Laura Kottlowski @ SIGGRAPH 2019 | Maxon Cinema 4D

So like frost freezing on a crystal plane or a pane of window that then melts and dissolves, and then you enter the VR world. Coming from my fine art background and design background, but I was still kind of new in Cinema 4D,
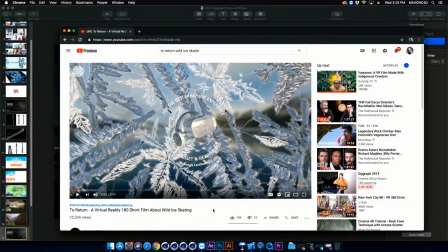I was like, how can I achieve this look and feel the quickest? And when I was looking at what other people were doing as far as like Cinema 4D crystal rendering and the geometry that was involved
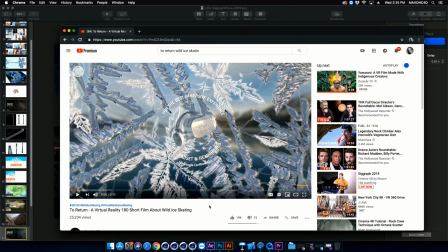how things populated and kind of moved in more like a geometry type way, I was like, I want my crystals to be more organic.
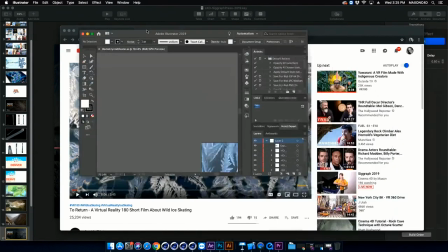So coming from a design background, I actually ended up, let's stretch this out,
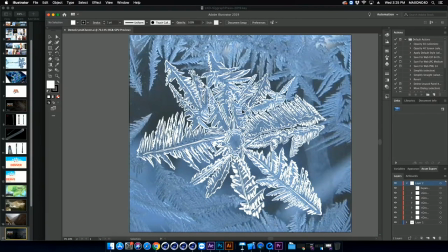creating all of my crystals on my iPad to start, because even Illustrator wasn't giving me the look and feel that I wanted. So I took the Illustrator app on my iPad, actually hand illustrated all of the crystals here. And then what's cool coming from design into Cinema 4D is you can basically
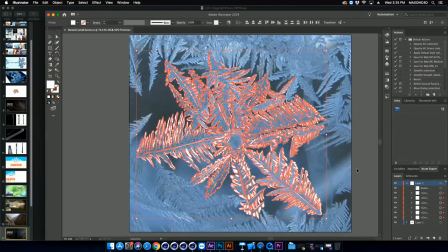select everything and make it expand all of the paths, make sure that there's no paths left.
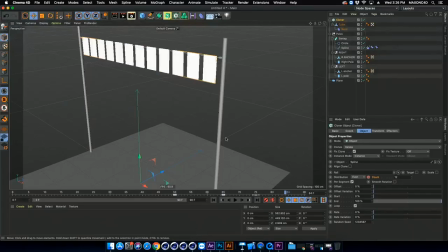And then you can actually pull it into Cinema 4D. And I'm going to switch projects now.
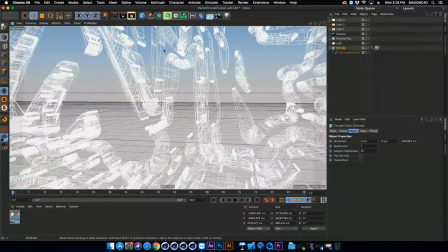So this might take a million years to render, so I'm not actually going to like make you sit here and watch this render. But I just did some basic stuff. So I brought in the flat. So when you bring in flattened Illustrator files into Cinema 4D, it's basically a spline.
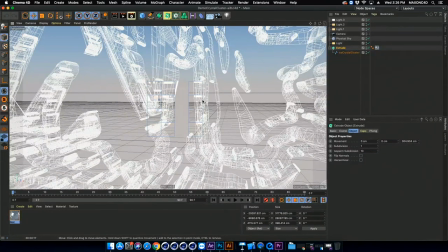And then I extruded the spline. So I basically added an extrusion, and then I added some caps to it. So I added a fillet cap to the front. And then I knew that I wanted it to sit across a window plane. So I wanted the back to be flat, and then the caps were going to be in the front. And then I just like played around with materials.
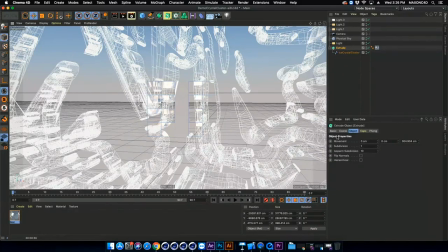Like it was kind of plug and play, like just cycling through, how can I get this to look like ice? How can I get this to look like glass? I ended up using some reflection and some refraction. I used a Voronoi fracture noise on here. And then it was lighting.
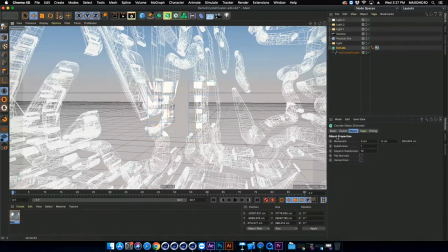So I used a physical sky, and then I used four or five different lights that were lightly tinted orange and blue because I wanted it to blend with my crystal scene as you enter the VR world. So I exported this.
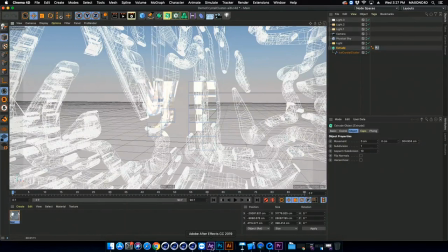I ended up compositing a bunch in Photoshop first, but then after that, I actually brought it into After Effects to animate the different crystal layers.
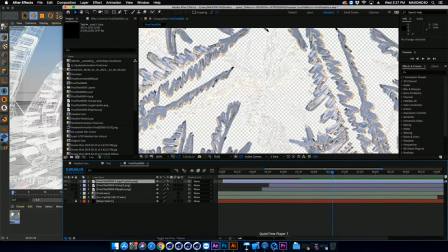So when I first play the... let me go through and play that intro sequence.
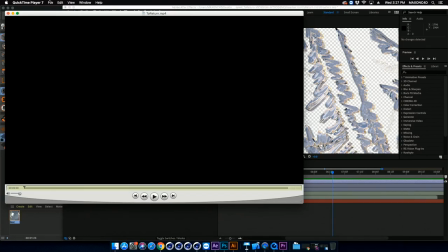Let's see if we can do it full screen, though.
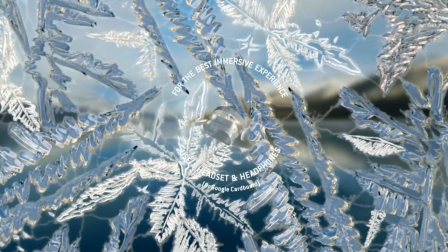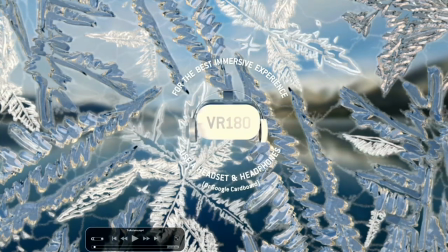So I ended up... animating this in three different layers, the crunch in the beginning here.
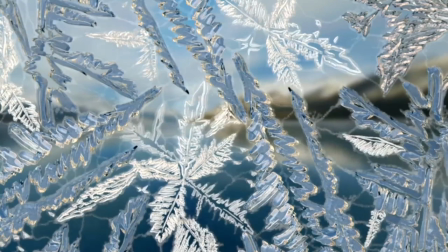So I composited in Photoshop, brought it into After Effects, and animated those layers separately.
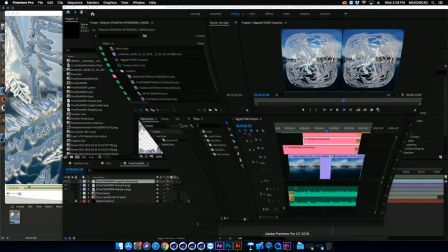Kicked it into Premiere, and then this is where things get funky with virtual reality.
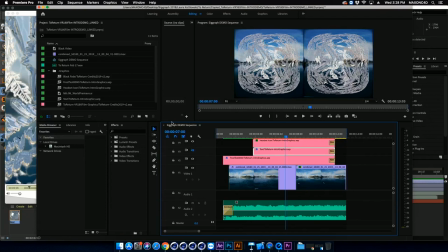So over here we have our virtual reality footage, and I brought in...
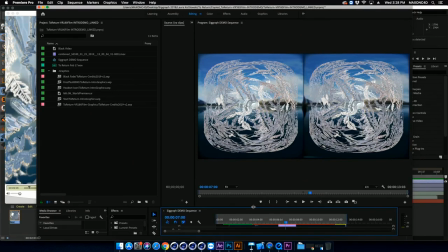I knew that I wanted the crystal scene to be the closest back to the footage, and then I wanted the text to kind of populate in the middle here, and then I wanted the headset to be up in front and pop out at you and expand,
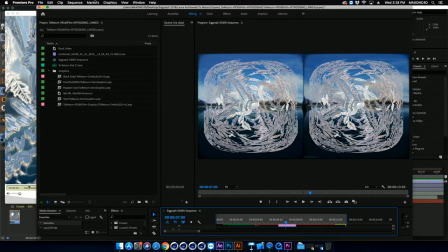and I also wanted it to mimic the way that you should be looking when you're in the headset,
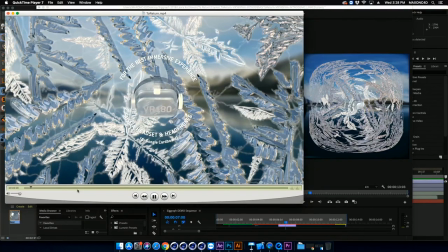so it's rotating around to kind of cue the viewer into like, hey, like look around. One thing I forgot to note is this is a virtual reality 180 film and not 360. So you're only looking in peripheral vision for this film.